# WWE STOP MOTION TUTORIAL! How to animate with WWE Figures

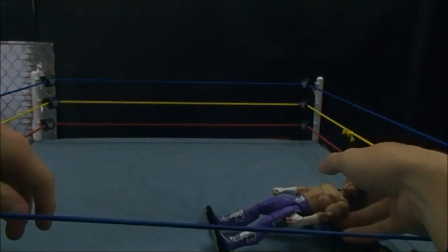[4:05]
Doesn't work as well on this fabric mat, but it is a little tougher for him to fall over.
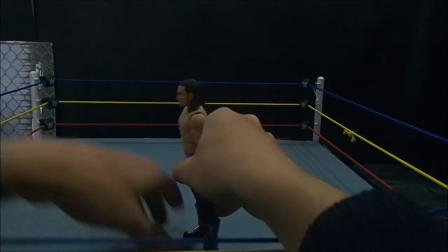[4:12]
But the sticky tack also helps sliding.
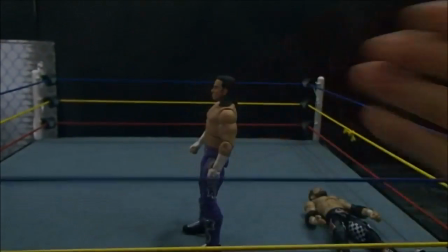[4:16]
So if you're in an animation and you accidentally bump him, his feet will stay in that position and he won't slide around and look really choppy.
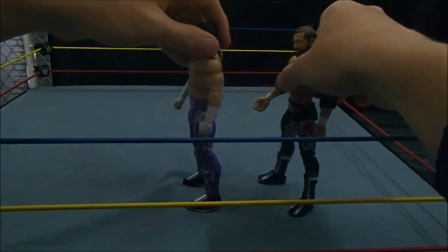[4:25]
But if you don't, as you can see, the Sami Zayn is just like sliding around, having to dance, doing whatever.
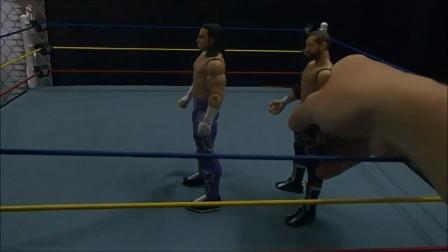[4:30]
So the sticky tack does help quite a bit to keep everything nice and solid.
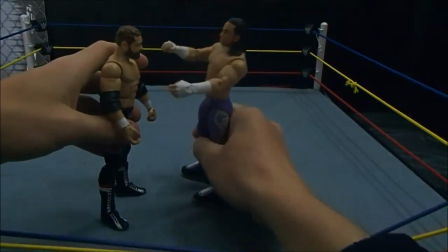[4:36]
This will help your flow, help the smoothness, just make your animations look a lot more realistic.
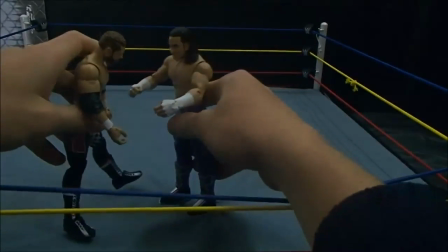[4:43]
So the figure will not jump around and dance around. The part 4, string placement.
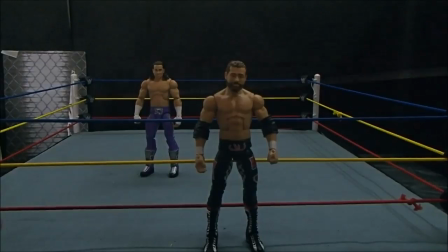[4:51]
Now I'm going to go into some very lengthy into this, so grab some popcorn,
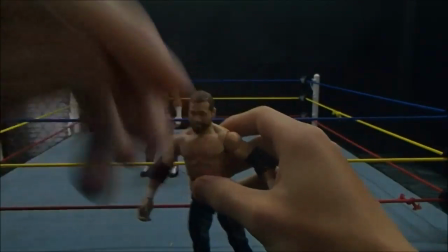[4:59]
So how the standard string placement is under both the shoulder joints like so.
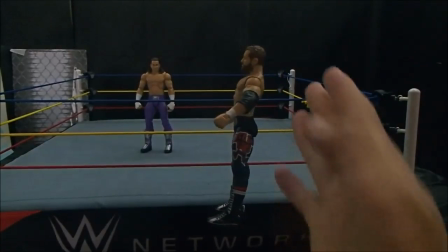[5:07]
This way, if you hold the string up, he will slide to the left a little,
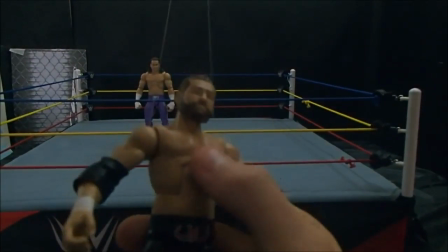[5:14]
and then if you hold the strings on the back, so the string goes over the chest and at the back of the figure,
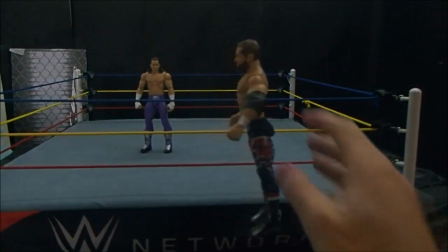[5:21]
he'll lean forward a little.
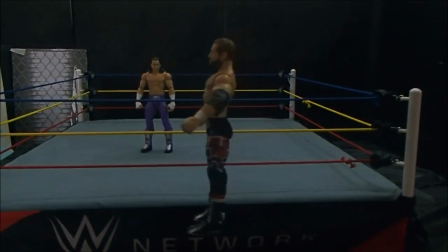[5:22]
So if that makes any sense at all, if you have the strings at the front, he will stand pretty much vertical, but if you have him at the back, then he'll lean forward a little.
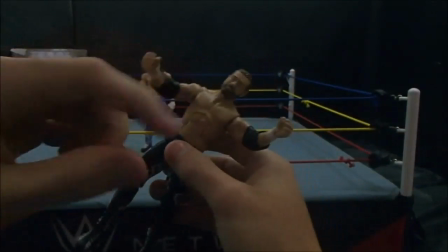[5:32]
So just say you want to do a crossbody, you can just hook the string,
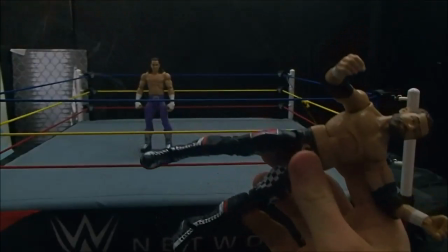[5:38]
one more bit of string, and have it just under one leg, and like so, bam, he can do a crossbody.
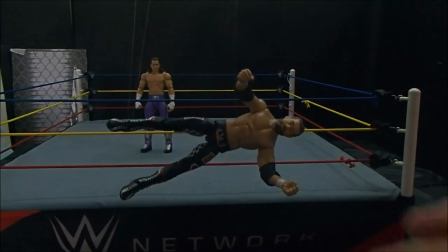[5:45]
He can do some moves on the side like that. Very simple.
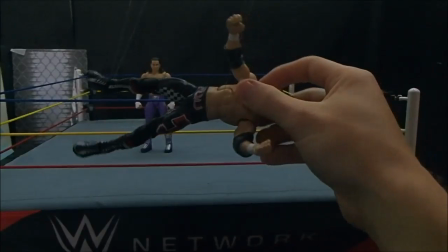[5:49]
And then you can sort of, from this position, you can make him balance left and right, back and forth.
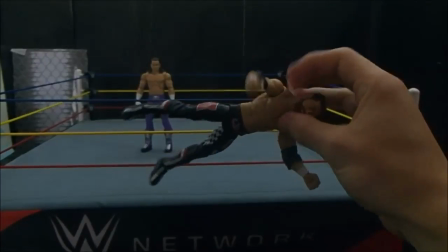[5:55]
So yeah, just get familiarized. That's a hard word to say.
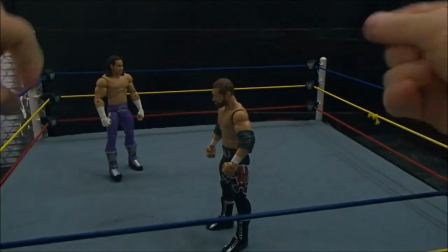[6:01]
Familiarize yourself with the strings, and you will get the hang of it eventually.
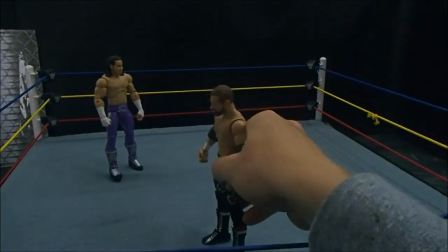[6:06]
I know at the start it does get annoying and hard and confusing,
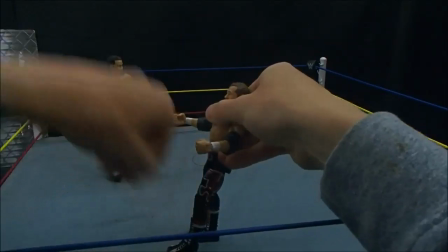[6:11]
but you'll eventually learn the best places for each move.
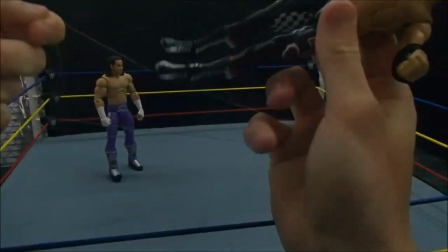[6:16]
So I'm having here Sami Zayn fall, so I'm just going to put the string on one foot for the starters, and then the string on the standard shoulders.
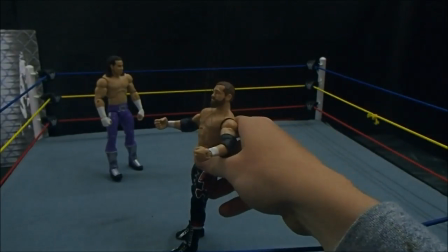[6:25]
It's 2 bits of string, so that way it will balance, and I've got the other foot just balancing on the mat.
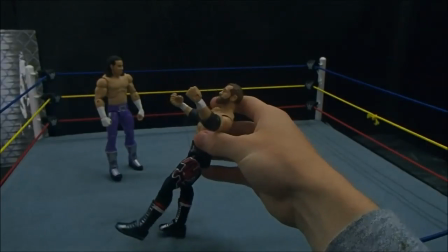[6:32]
And then yeah, as soon as you've got him about horizontal,
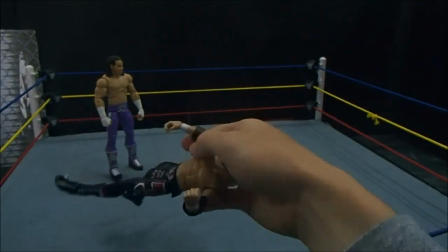[6:38]
that is when you can get the string that's on one foot and you can put it on 2 feet.
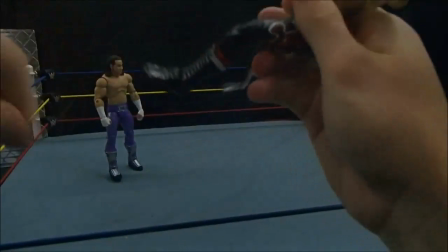[6:45]
The reason why I only put it on 1 foot is because if you have it on 2 right from the start,
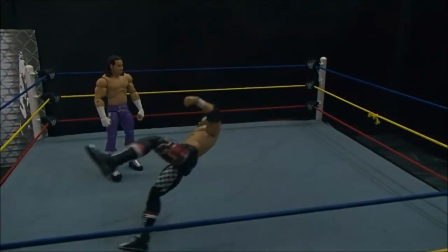[6:52]
gravity does its thing and the string will just slide up the figure and be a pain in the ass.
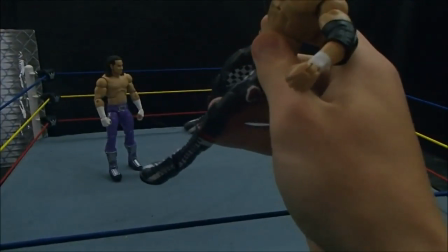[6:56]
But if you have it on the 1 foot, it can only slide up to the groin area and it won't be as much of an issue.
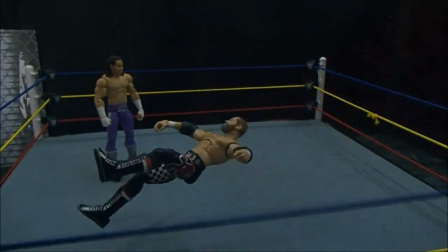[7:04]
But yeah, once you've got it horizontal, you should be fine. It shouldn't slide, and then you can just have Sami Zayn just hit the mat.
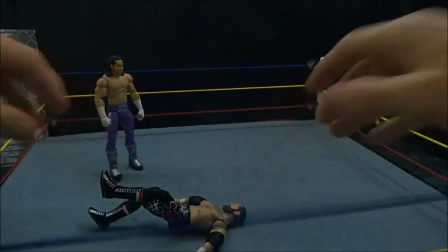[7:12]
Bam, lights out, Sami Zayn's dead. Do not forget the sell, one of the most important parts of the move.
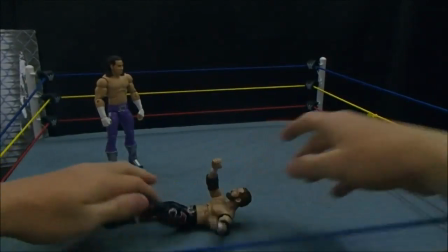[7:20]
Just pulls together the whole move, makes everything look a little more realistic.
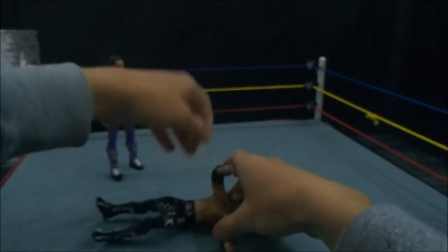[7:24]
So just work on your selling and it'll make everything a lot better.
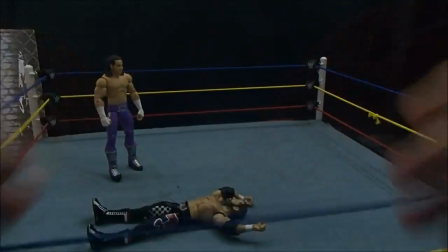[7:29]
And just yeah, also shake the ropes.
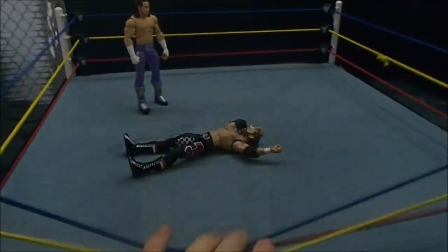[7:32]
It's not necessary, but it does make the animation look a lot better in my opinion, and it will make it look a lot more
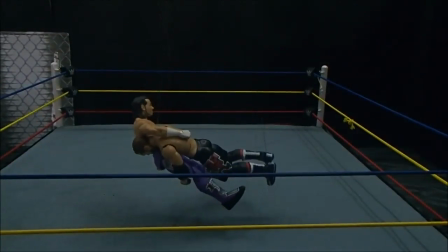[7:41]
damaging, if that makes any sense whatsoever. So as you can see here, there is a move, a spear, where both figures are falling at the same time.
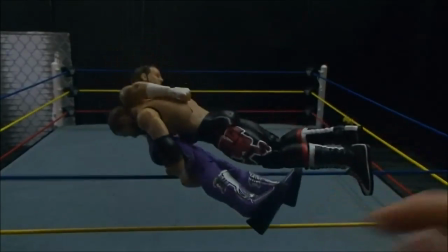[7:50]
So this can be difficult, having 2 figures fall at the same time, but for this move it's pretty simple.
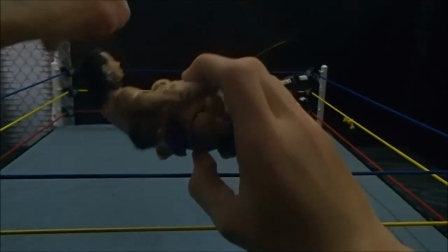[7:55]
I've got one string on Sami Zayn's feet, and then the other string is wrapped around both Matt Hardy and Sami Zayn.
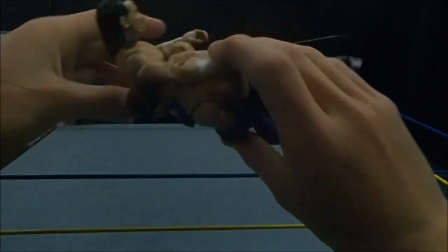[8:04]
And also without the string, I've got Sami Zayn and Matt Hardy holding on to each other, just so they're more like
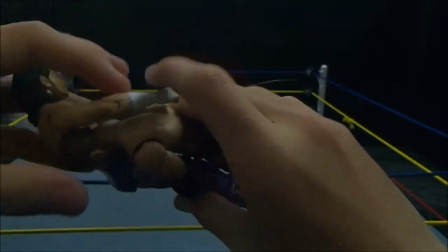[8:12]
holding each other up, holding each other together, so it's a little more easier.